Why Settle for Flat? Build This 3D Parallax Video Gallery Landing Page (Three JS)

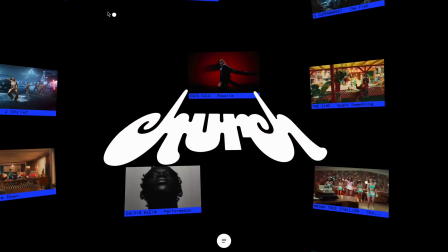[0:00]
Last week, a pro member shared an incredible website that completely blew me away.
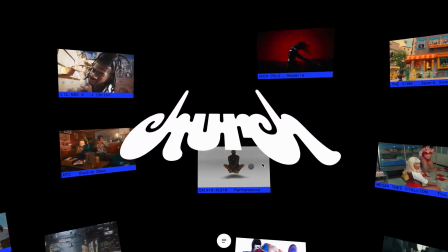[0:05]
It featured a stunning 3D style video gallery with a parallax effect that added a whole new level of depth to the experience.
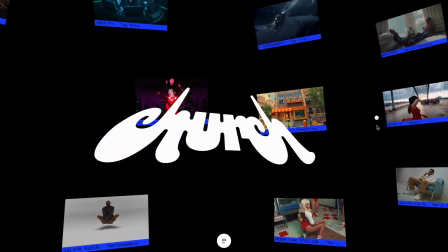[0:12]
A few months ago, I wouldn't have even died to attempt rebuilding something like this.
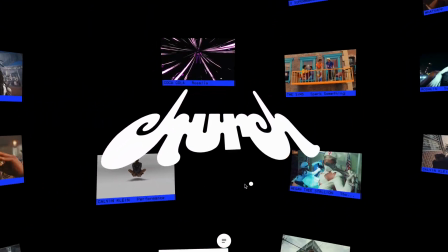[0:16]
But since diving into 3GS recently, we have now unlocked endless possibilities for recreating such interactive web experiences.
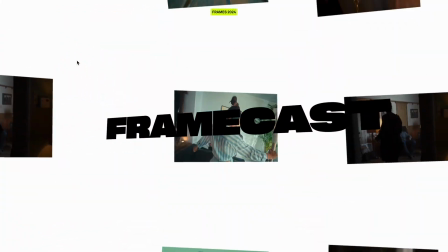[0:24]
So I thought, why not take this one on? After experimenting for a few hours, I managed to create a similar 3D video gallery including that parallax effect.
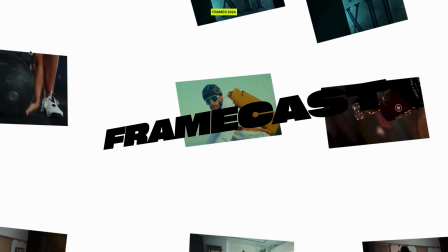[0:32]
Different elements move at varying speeds, creating a dynamic sense of depth.
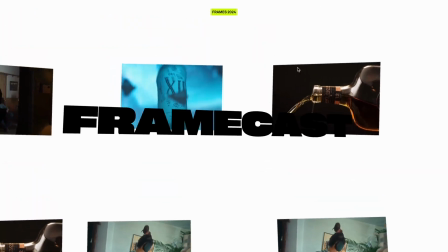[0:37]
Using 3JS, I put the videos on a curved plane geometry, giving the layout a slick, distorted feel that truly stands out.
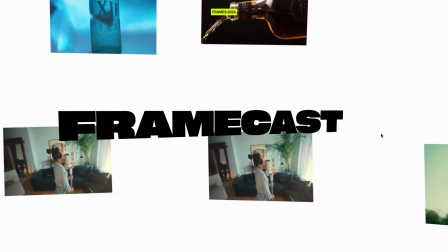[0:45]
In today's video, I'll walk you through the code for building this visually stunning landing page using HTML, CSS, and 3JS.
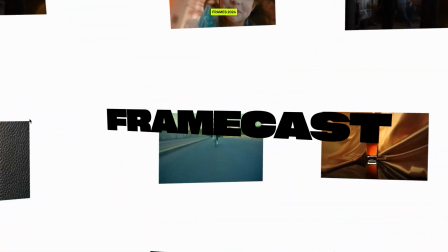[0:53]
We'll also add that smooth text animation that triggers on mouse over for that extra flair.
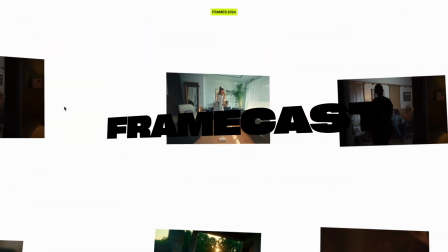[0:58]
If you find this tutorial helpful, don't forget to drop a like and consider subscribing if you haven't already.
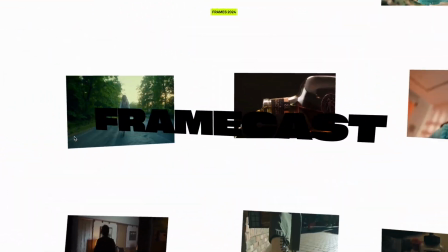[1:03]
And for those looking to unlock the source code for this project as well as hundreds of other unique builds, check out the pro membership linked in the description.
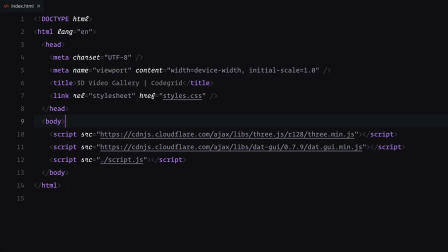[1:12]
Alright, let's dive into the code. For the HTML, we are keeping things super minimal. I've added a simple navbar with some placeholder text to set the tone. Below that, we have the most important part, the header.
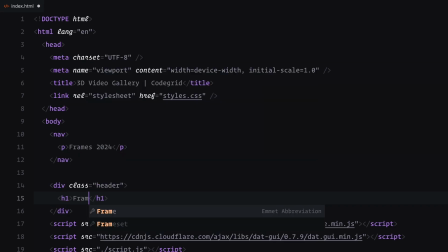[1:26]
Inside the header, I've included an H1 element for the main title, which will later become the centerpiece of our design. And that's it for the HTML, now let's move on to the CSS to bring this to life. First, I ensured all elements have consistent sizing by resetting margins and paddings and setting the box model to include padding and borders between the elements dimensions. The HTML and body elements are styled to fill the entire viewport. I've set the background to white for a clean and minimal look and ensured that any overflow is hidden.
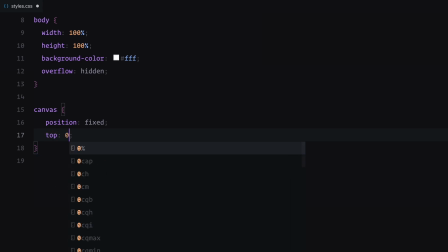[1:58]
The canvas element which we'll use for rendering the layout is positioned to cover the entire screen staying fixed to the top left corner of the viewport. The navbar is styled to remain fixed at the top of the page and stretch across the full width of the screen. It's centered horizontally with some padding, I've
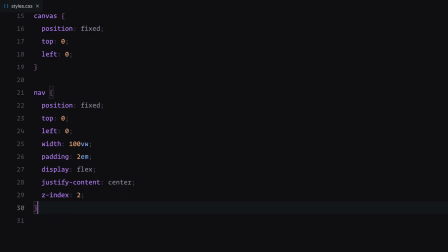also used a bold uppercase font paired with a bright green background to make the text visually stand out.
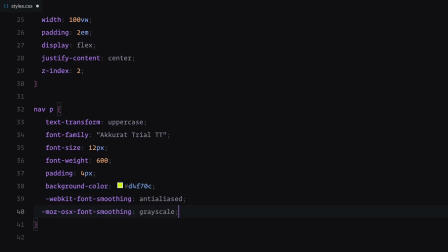The header is positioned in the exact center of the screen using a combination of fixed positioning and transformations.
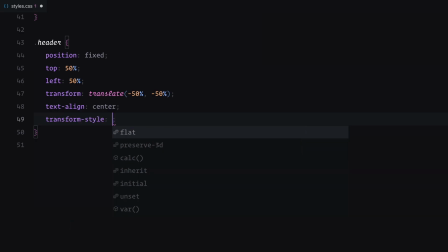[2:50]
To enable 3D effects, I've configured the header to preserve its 3-dimensional properties during animations. Additionally, I've added a realistic depth effect by applying a perspective of 1000 pixels. Inside the header, the main title is styled to grab attention. It's displayed in uppercase with a bold modern font and a size that scales relative to the viewport for responsiveness.
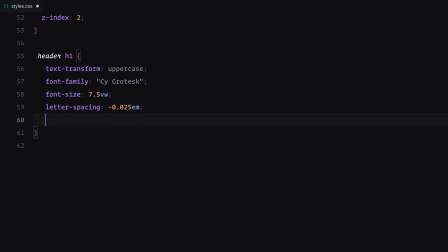To enhance the visual effect during animations, the backface of the text is hidden and text selection is disabled to keep the interaction seamless.
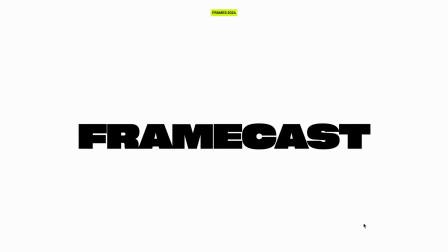[3:27]
And that's it. Let's get to JavaScript now. First, we need some video data.
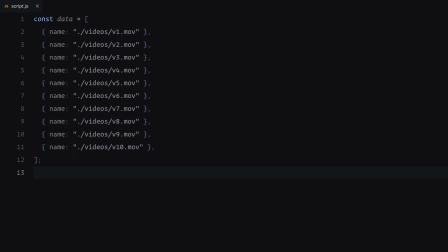[3:35]
I've created an array called data that holds the paths to our video files. Each entry represents a video that will be displayed in the gallery. Next, we define the gallery's layout and visual parameters in an object called params. This includes properties like the number of rows and columns for the gallery grid, the curvature to create a 3D effect and the spacing between videos. We'll also specify the dimensions of each video, the overall depth of the layout, the vertical elevation and the range for the camera's focus. These parameters make the customization easy and we'll use them throughout the script.